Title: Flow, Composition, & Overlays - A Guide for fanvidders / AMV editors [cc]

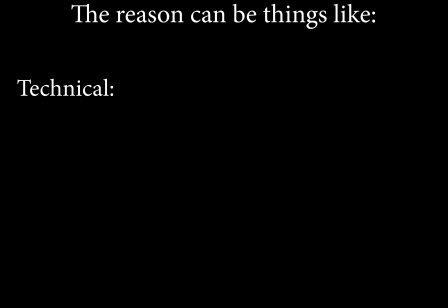[8:07]
This reason can be of a technical nature, such as dressing up an otherwise visually unappealing scene, using an overlay as an alternative to a time-consuming mask, adding variety to your transitions, or just matching the audio at that specific point.
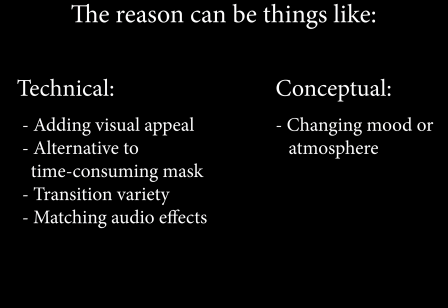[8:20]
Overlays can also be helpful for conceptual applications, like changing the atmosphere or mood of a particular scene and/or adding a story element to promote cohesiveness.
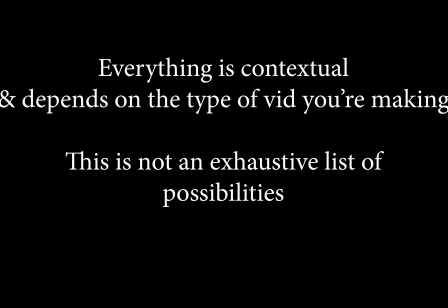[8:28]
Again, these things will be very contextual depending on what sort of video you're making, and this isn't an exhaustive list of possibilities.
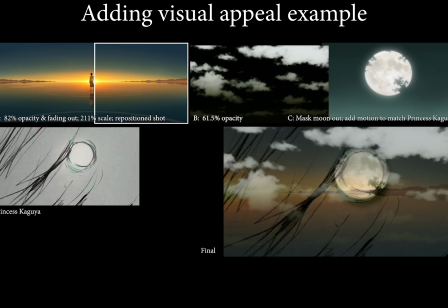[8:34]
As an example of adding visual appeal, in my Esoterra vid, I used Princess Kaguya,
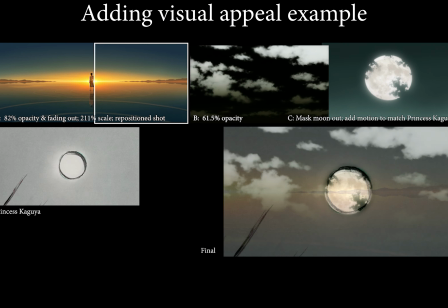[8:39]
which has a very distinctive sketchy animation style, and combined it with other anime so it didn't stand out so much from the rest of my video.
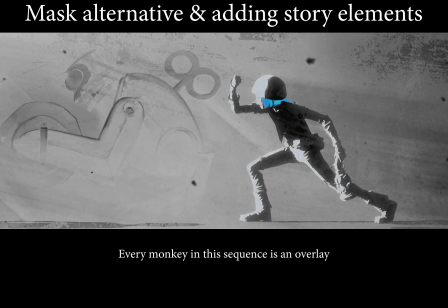[8:45]
In Echoes, a video about time travel, I used the monkey as a metaphor for the current state of the timeline and Jinx's feelings about it.
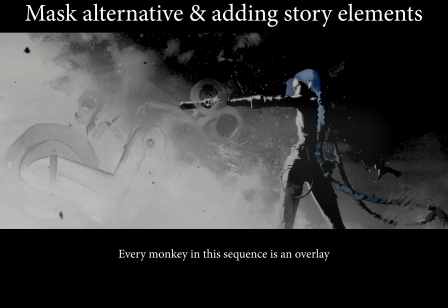[8:52]
To do this, I interspersed monkey imagery throughout the video primarily using overlays.
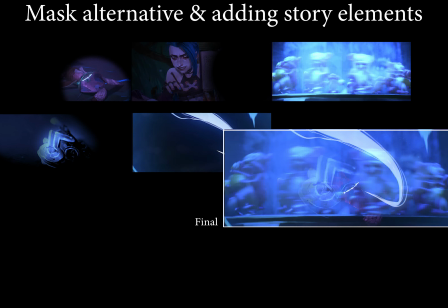[8:56]
Since the hex core, the source of the time machine's power, is blue, I also changed the color of many scenes and added overlays of the gemstone and/or its energy.
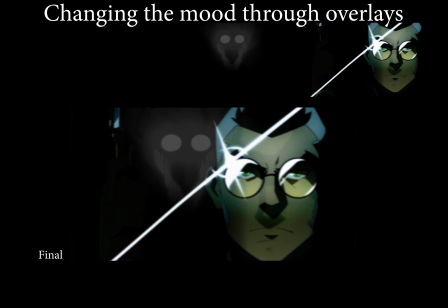[9:04]
As an example of changing moods, in Vengeance, I made scenes darker, added the demon, and changed colors to look more menacing, primarily through the use of overlays.
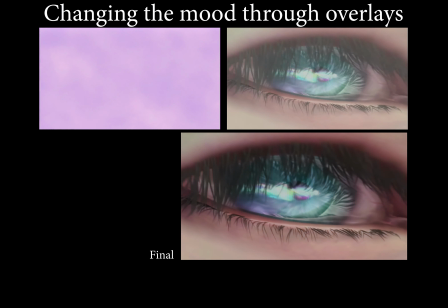[9:13]
In Ghost, I used overlays to help with color grading. And in Echoes, I was able to convey the passage of time in a compressed way through several flashbacks on screen at once.
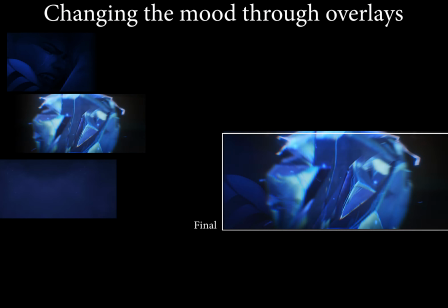[9:21]
In this case, the composition is chaotic on purpose, but it still retains the most important information in close to the middle of the screen.
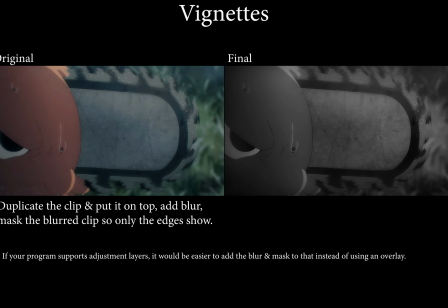[9:28]
Other types of overlays that may fit into these uses are things like vignettes, especially blurred edges, which can help convey things that happened in the past.
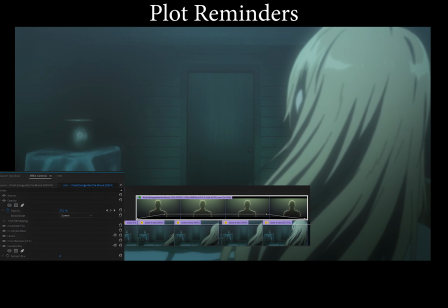[9:35]
Consider plot reminders. In this scene, Violet looks sad. My video is about a lost lover, so I can add an overlay implying she's thinking about them.
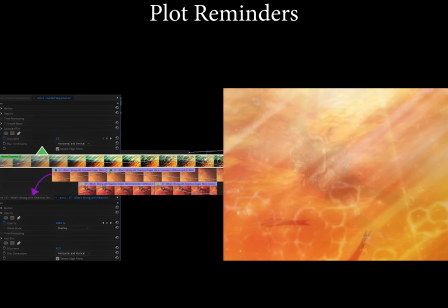[9:42]
You can also change or emphasize the environment. This scene is underwater, but it's not obvious, so we can add more bubbles through an overlay.
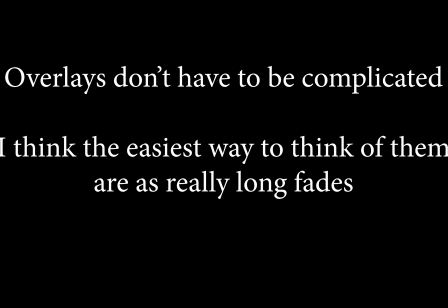[9:48]
Remember that overlays don't have to be complicated. In fact, I think the easiest way to imagine overlays are as really long fades. This is especially true when you're using pre-made overlays.
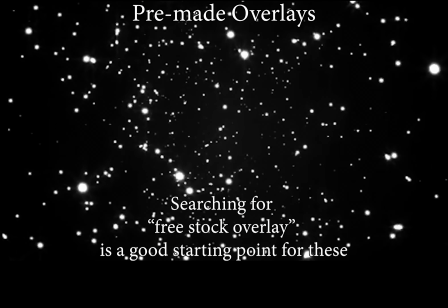[9:58]
While this guide has been focused on making your own overlays, an extremely popular use of overlays are taking pre-existing clips made specifically to put on top of your video.
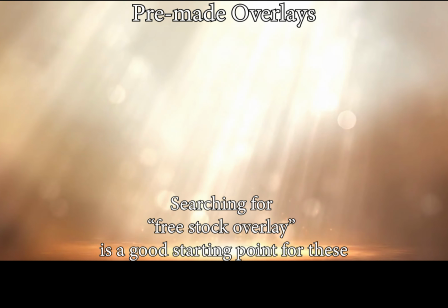[10:06]
There's many types of these, but for the sake of brevity, I'm only going to talk about light leaks.
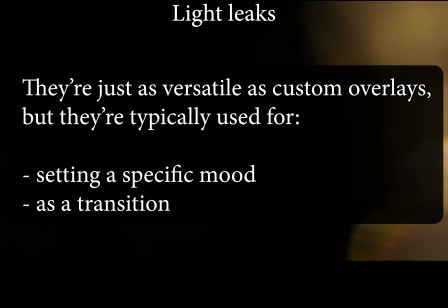[10:10]
While light leaks can be used in a multitude of ways, in my experience, they usually serve two purposes: forcing a particular mood, like soft or romantic, and as a transition.
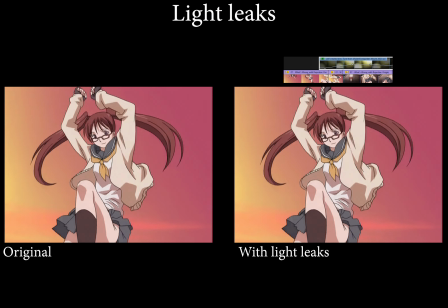[10:19]
Similar to how adding a Ken burn can help smooth out a transition, light leaks will distract the eye just enough to smooth over a cut.
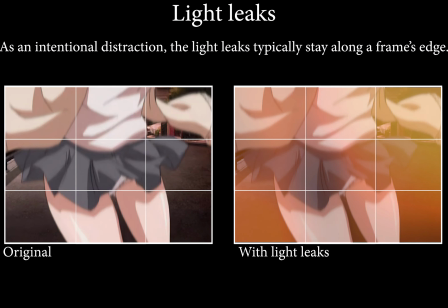[10:25]
Your focus shifts to the light, making the transition feel seamless.
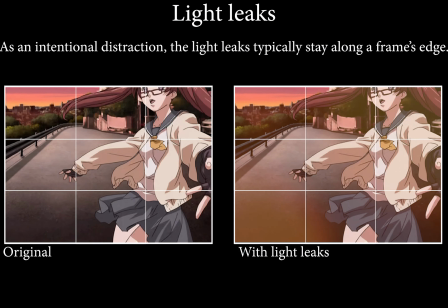[10:29]
Understanding how light leaks affect eye movement will allow you to use them more intentionally by aligning the light's movement with the focal point of the next shot.
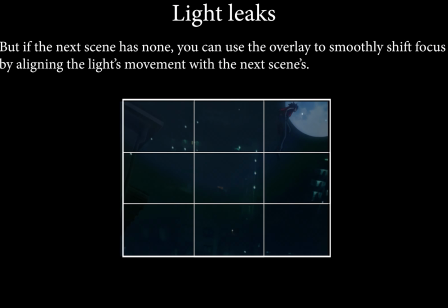[10:36]
Even though these clips are designed to be used as overlays, all the previous tips still apply.
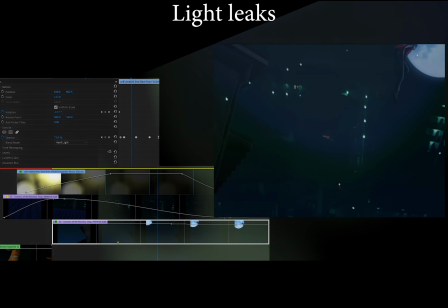[10:41]
Don't be afraid to mask, blur, adjust motion, or tweak color to make them work, and don't forget to make sure the movement supports your shot.
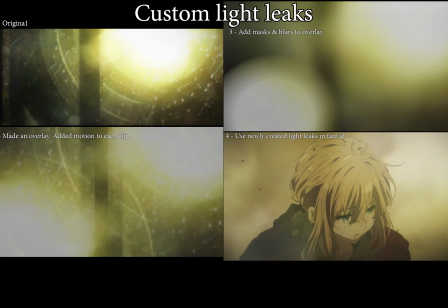[10:47]
You can also create your own light leaks from any bright, moving footage. Here you can see I made my own light leak from a scene of a lighthouse, and again from some sparkling water.
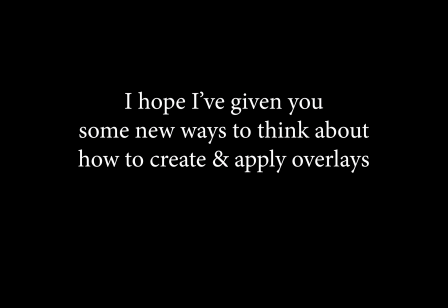[10:55]
If you've gotten this far, thanks for sticking with me. I hope I've given you some new ways to think about how to create and apply overlays.
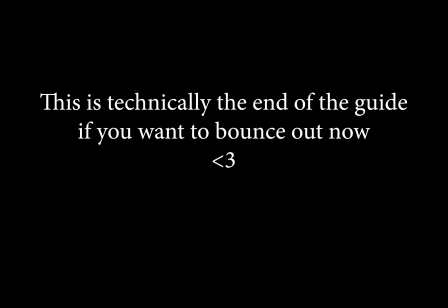[11:01]
At the end of the day, the only real limit is your imagination. To end this guide, I'll list some random tricks I've learned over the years that don't have any real theory attached to them. My first tip is, everything is contextual.
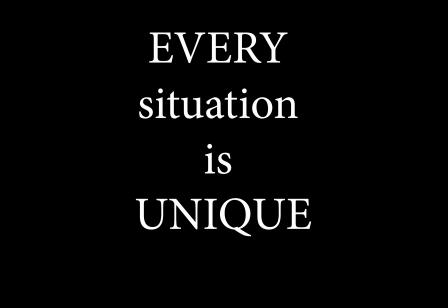[11:15]
I really can't stress this enough. Every situation is unique and may require a completely different technique than what has worked in the past. Just because something worked the last 20 times doesn't mean it'll work this time. My second tip is keyframing.
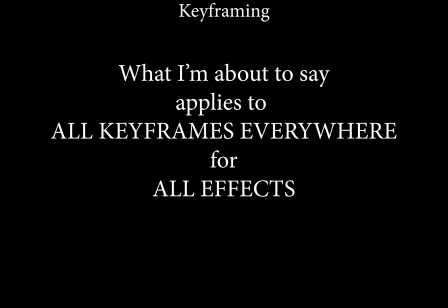[11:28]
What I'm about to say applies to all keyframes everywhere for all effects, but in this context, it's easiest to visualize with opacity and fades.
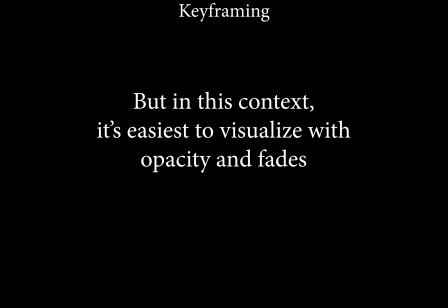[11:35]
If you are able, keyframe your fades yourself. The default type of motion between frames is linear interpolation.
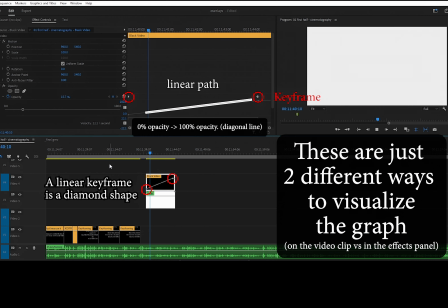[11:42]
This tells your program to evenly distribute the change between the 2 points. This change is represented by straight lines on a keyframe graph.
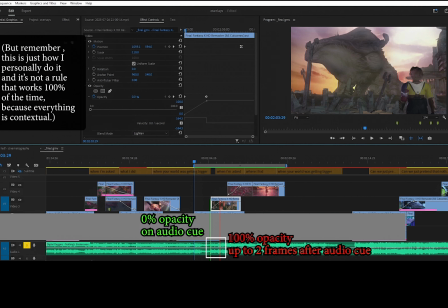[11:51]
If I'm using linear interpolation,
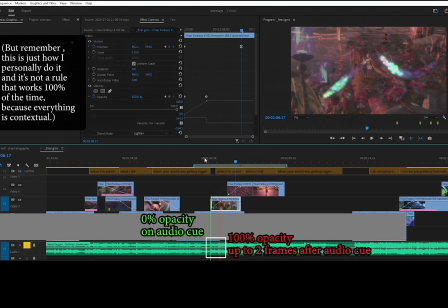[11:53]
I like to have 0% opacity on the audio cue I'm syncing to and 100% opacity up to 2 frames after the audio cue.
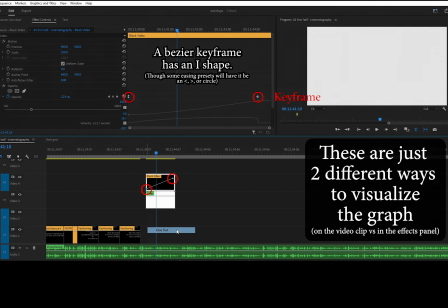[12:00]
However, most fades benefit from Bezier curves. Many programs will have presets for most used curves called easing.
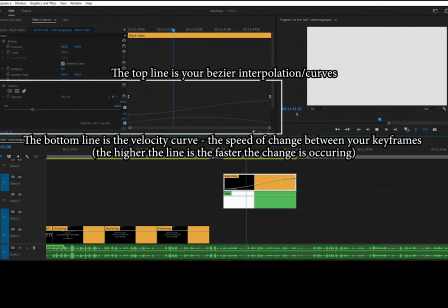[12:07]
Easing tells your program to vary the rate of change between 2 points instead of keeping it constant.
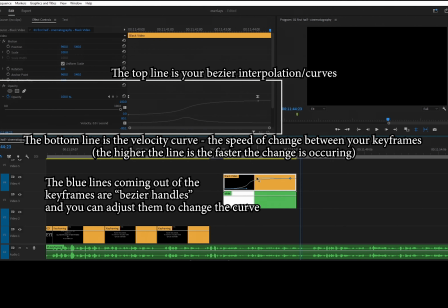[12:12]
This creates a curve instead of a straight line on the graph.